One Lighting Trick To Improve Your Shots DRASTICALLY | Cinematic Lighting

In the beginning days of lighting a scene, especially very low key and dark scenes where I'm bringing in all of the lighting and there's no ambient lighting like daylight to rely on, I always felt like I was missing something. And I never knew what it was. I'd put in a key light, I'd put in an accent, another pop of color, but it always felt empty. And I couldn't figure out what it was for the longest time. And I finally figured it out, and it's something that's so important and something that we are talking on today. But before we get started, my name is Brady. Welcome and/or welcome back to the channel. If you like this video or any of the other videos on this channel, I'm gonna leave a little red button just for you called the subscribe button right down there, and click it if you like this video. Now, I bet you're looking at this, and it's not product placement, but since we're on the topic of cuts, right now on their website, there's a Black Friday deal going on for 30% off. Shirts like this, plenty of other stuff. Just go check it out. But diving into the video, we're talking about room tone.
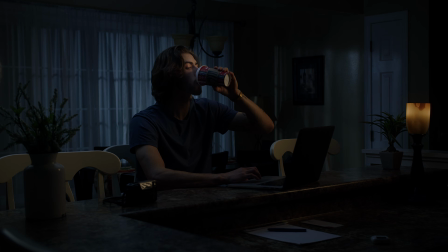What's room tone? Something that works to our advantage when we're working on an interior scene during daylight is that we have this natural ambience bouncing throughout the house, and then we kind of control how much or how little of that we do want. But when we're working with, say, a night scene, or shooting at night, or in a building where there are no lights,
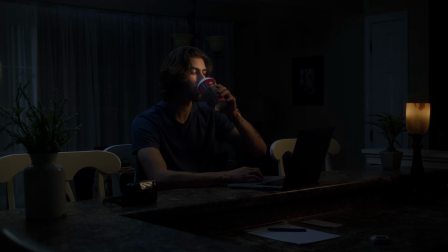we need to bring in all the lighting and make lighting feel natural, because that's our goal. We need our cinematography and our shots to look like it's naturally lit. We don't want it to look sourcey. So by bringing in the element of room tone, which is just this general ambience throughout the room, it brings up the level, and especially all of the blacks from being crushed and desaturated and just no data or information there at all.
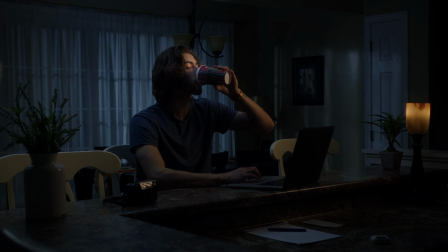So I put together a night interior scene that I thought would do a great job of showing the impact of room tone and the benefits that it has on your shot.
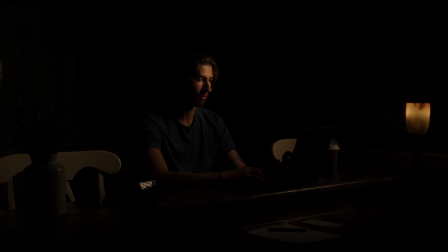So now, looking at myself with just this one warm key light, you see that there's no information in the rest of the room. Everything is dark and it feels just very flat. There's not a lot of depth going on, not a lot of texture, not a lot of contrast. It's just myself in the darkness.
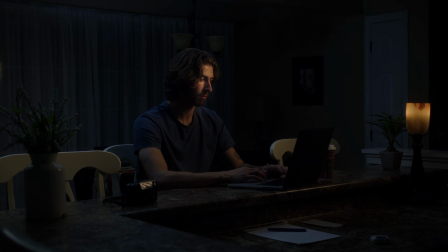So now by adding in room tone, you can see that there's just this dim ambience throughout the entire room, that you get a little bit of edge lights on some of the objects in the frame. You just get a glow on my hair light, or a hair light on my hair as well,
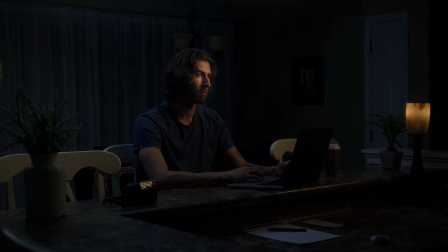and just this really dim ambience, but it's not too bright, because in this night interior we're kind of going for a moonlight vibe. So moonlight's not going to be daylight and bright and all, but if you're shooting a daylight interior, then you probably want to bump up the ambience on this light as well, and we're going to get to how in just a moment. But just going back to talking about the color contrast, which we'll talk on as well,
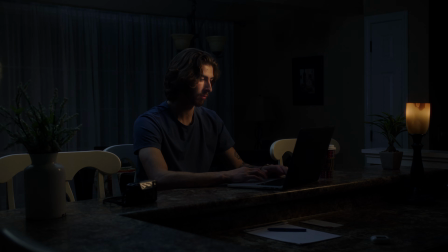you can see that the cool tones bring focus to the warm tones on myself, and then the warm tones bring focus to the cool tones throughout the entire room. So that's a little bit of a synopsis on room tone. The ultimate goal of it is just to bring up some ambience and some levels so you can actually see some of the detail in your frame.
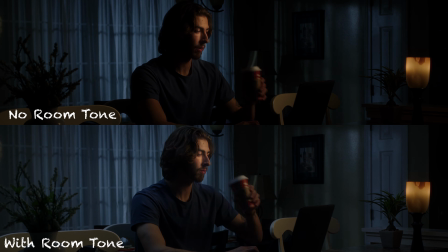Even if you don't want it and your objective is to be shooting in the dark or at night in a very dark room, you still want to have some sort of level there and not completely crush the blacks until where there's no information.
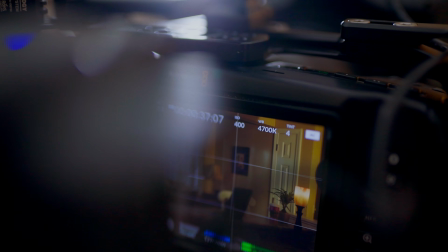Now, so let's go into how we lit this scene and a little bit of my camera settings as well. What was my white balance? Thanks to B-roll, my white balance was 4,000.
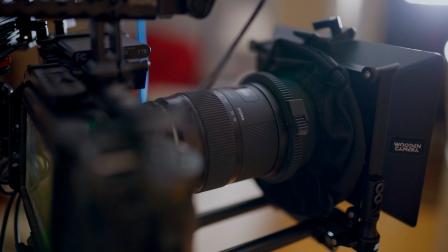So camera settings, I had a Blackmagic Pocket 4K, my go-to camera, with a Sigma 18-35
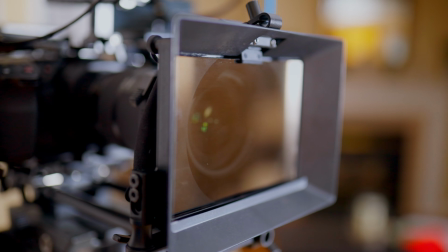lens on, as well as a Black Pro Mist 1/8 strength and a 2-stop ND tip and filter, which we're going to get to in just a second. I know we're shooting at night, what's the point? It'll make sense in a second.
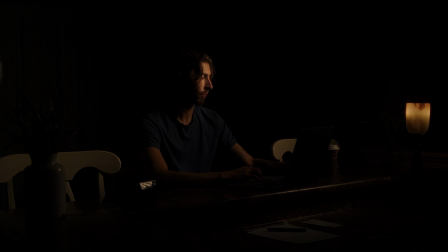So the first light that was on me, I bounced around at first. I was like, do I want a monochromatic look? Do I want some color contrast? And I settled on motivating a key light on me based off of this warm tungsten lamp.